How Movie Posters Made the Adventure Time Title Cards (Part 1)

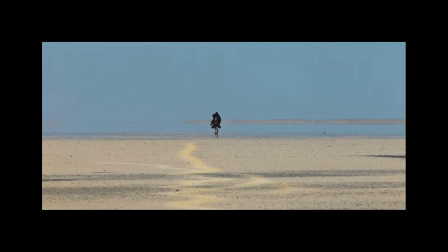[8:09]
Films featuring strong lead antagonists and heroes, people who embark on larger-than-life quests,
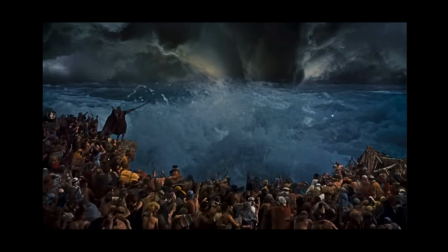[8:15]
journeys of biblical proportions, and stories that go down in history as nothing short of legendary.
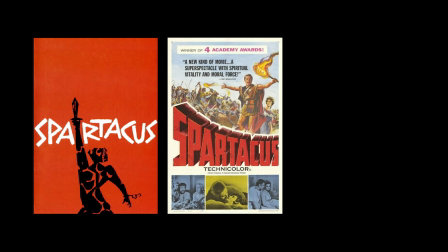[8:20]
A lot of the times these protagonists will even have their name in the title, as in, this is a movie specifically about them.
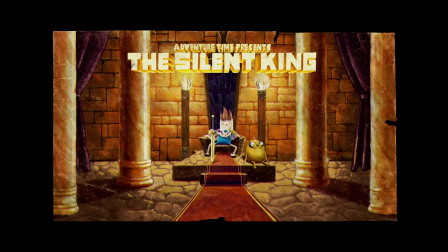[8:27]
The epic communicates that you are about to witness many amazing things take place, but without the main character, it's almost a story not worth telling.
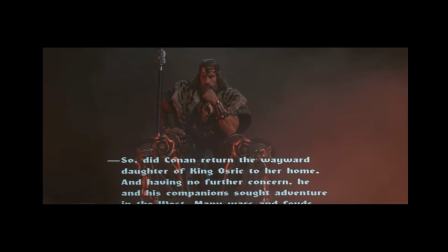[8:36]
That all of these amazing things wouldn't have even happened had it not been for the heroism of the main character in the first place.
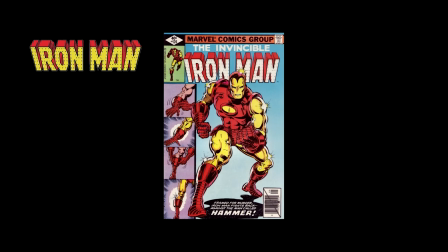[8:43]
And for similar reasons, this sort of protruding font really gained a foothold in comic book design,
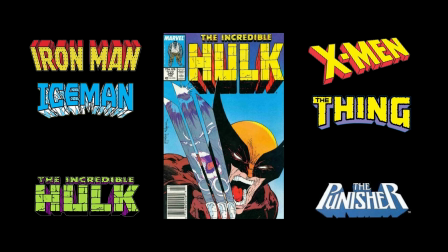[8:48]
as almost every cover of every significant hero utilized this leaping, dynamic font, stretching past the boundaries of the page itself,
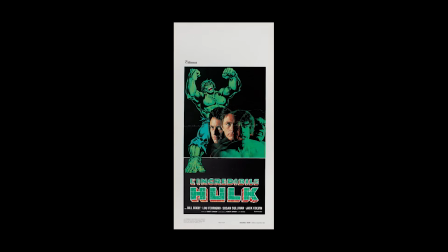[8:57]
suggesting that the character bearing its namesake was a powerful individual, one that went beyond the capabilities of the ordinary, everyday person.
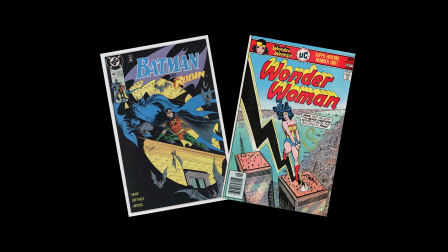[9:06]
We see this interesting sort of hierarchy within superhero comics,
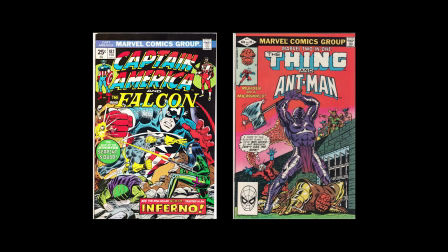[9:10]
this scale of significance or power, simply through the width of the type that it uses.
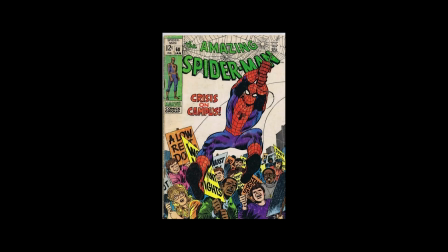[9:15]
It's the difference between, say, your AAA ball friendly neighborhood Spider-Man with this very slim drop shadow, suggesting that this is a hero that stays closer to ground level, and this otherworldly Superman, a true one-of-one,
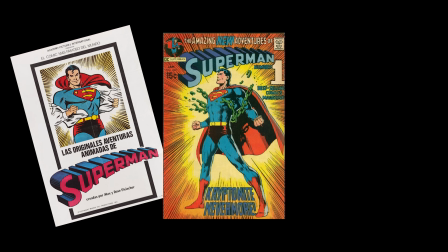[9:30]
faster than a speeding bullet, more powerful than a locomotive, and with the ability to leap over tall buildings in a single bound.
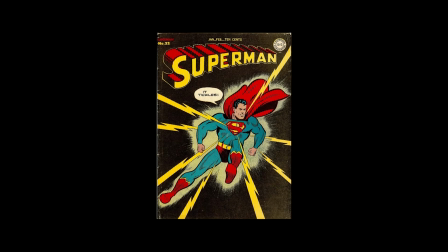[9:37]
And with this bold, broad, expanding font, the title itself sort of reciprocates that sentiment.
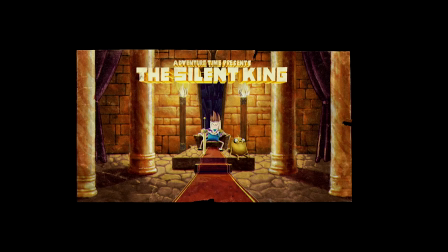[9:44]
In the Silent King's title card, we see Finn is solely judging from the type, somewhere in the middle on this power spectrum, which
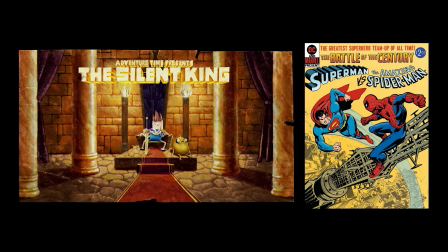[9:51]
is impressive considering that at the time of this episode, he is roughly 12, 13 years old.
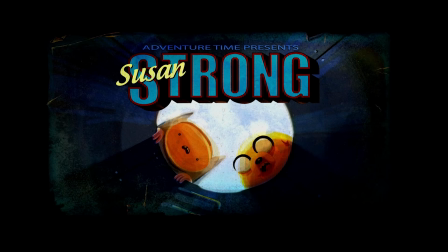[9:59]
The title card for Season 2's episode Susan Strong employs this interesting layered text,
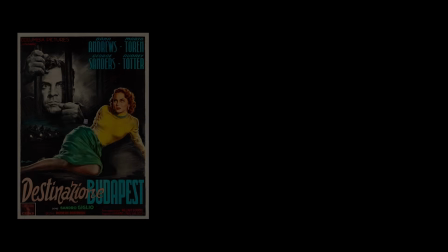[10:04]
one script font and one display font, that one might also see from a mid-century noir film.
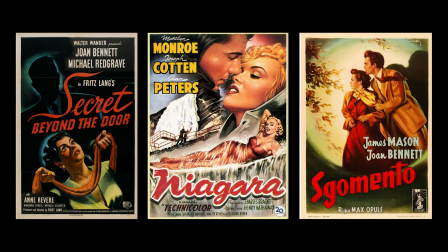[10:10]
But again, we see this dual text style also in classic comic book covers.
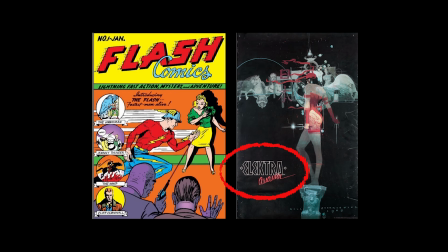[10:14]
The alliteration of the titular character's name, Susan Strong, even harkens back to the superheroes of Marvel and DC Comics.
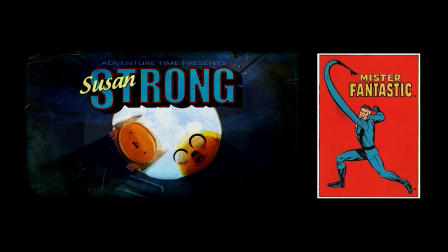[10:22]
Names like Peter Parker, Reed Richards, Clark Kent, Stephen Strange.
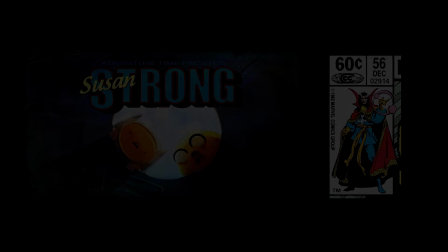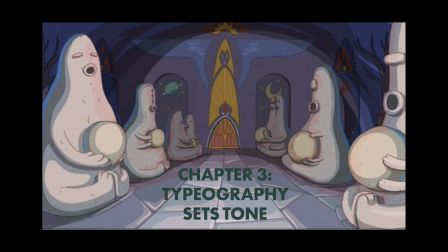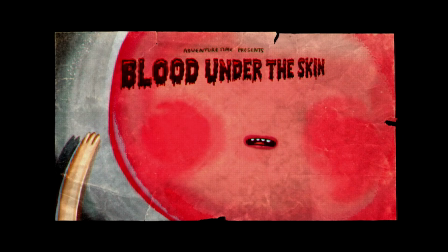[10:39]
In Blood Under the Skin, we have this extreme close-up of a character's face, and superimposed on top of it, this leaking font. The first time looking at this card, it would be very easy to pass over it for something flashier or busier, but this is a card that does one of the better jobs at exhibiting one of my favorite aesthetic concepts,
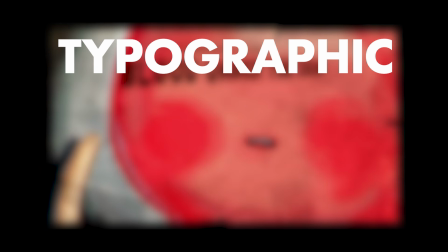[10:56]
called typographic symbolism.
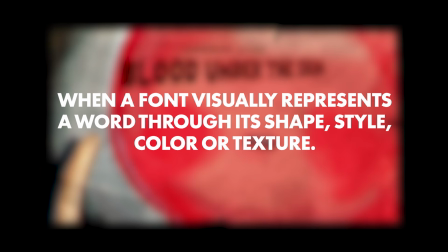[10:58]
And what typographic symbolism is when a font visually represents the meaning of a word through its shape, style, color, or texture.
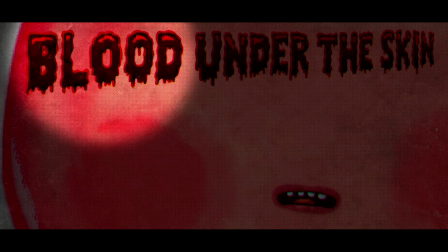[11:07]
So here, for instance, we have the word blood presented in this red, dripping font, and in that way, reflecting the properties of blood itself.
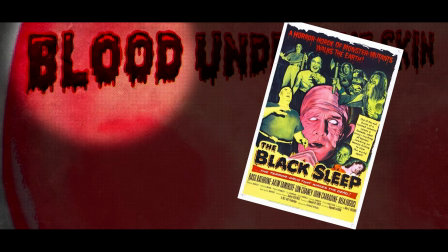[11:14]
And psychologically, this evokes a sense of danger, physical harm, or even potentially gore.
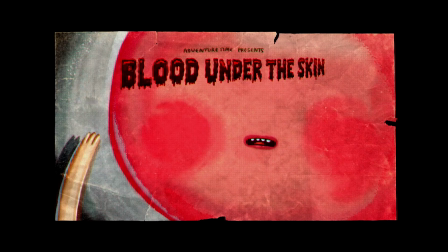[11:19]
It helps establish a certain tone before engaging with the actual film.
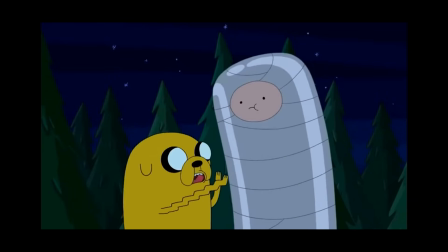[11:23]
And I think that's pretty cool, that it's not only about the words we use, but how those words are represented.
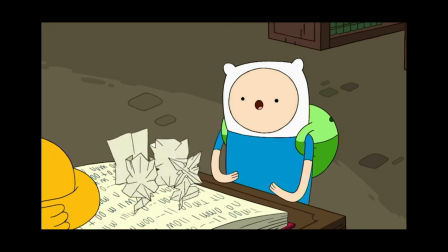[11:29]
And if done effectively, typographic symbolism can do more to inform you about a particular film or scene than an image ever could.
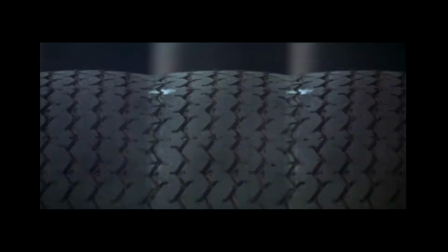[11:36]
And we see several instances of this through poster design at large.
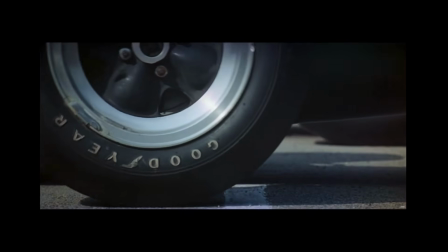[11:40]
For example, in the same way Blood Under the Skin uses typographic symbolism to communicate peril,
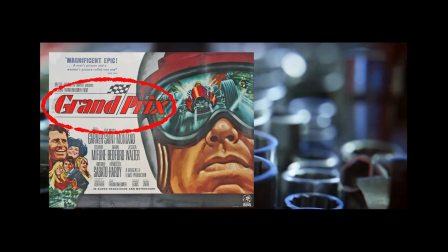[11:45]
this promotional card for the 1966 film Grand Prix uses its italicized type, and this Saul Bass rendition uses its line work to communicate speed,
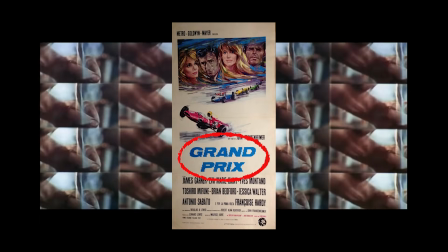[11:54]
and this poster's staggered type to imply motion.
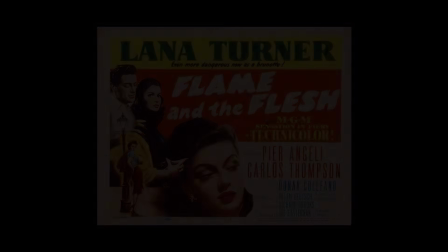[11:57]
Or the poster for the 1954 film Flame in the Flesh uses this broad, brushed type, in that way representing the properties of a physical flame,
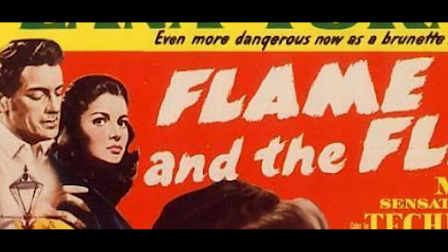[12:06]
which in turn provides us with psychological context as to the burning temptation within the main character's flesh.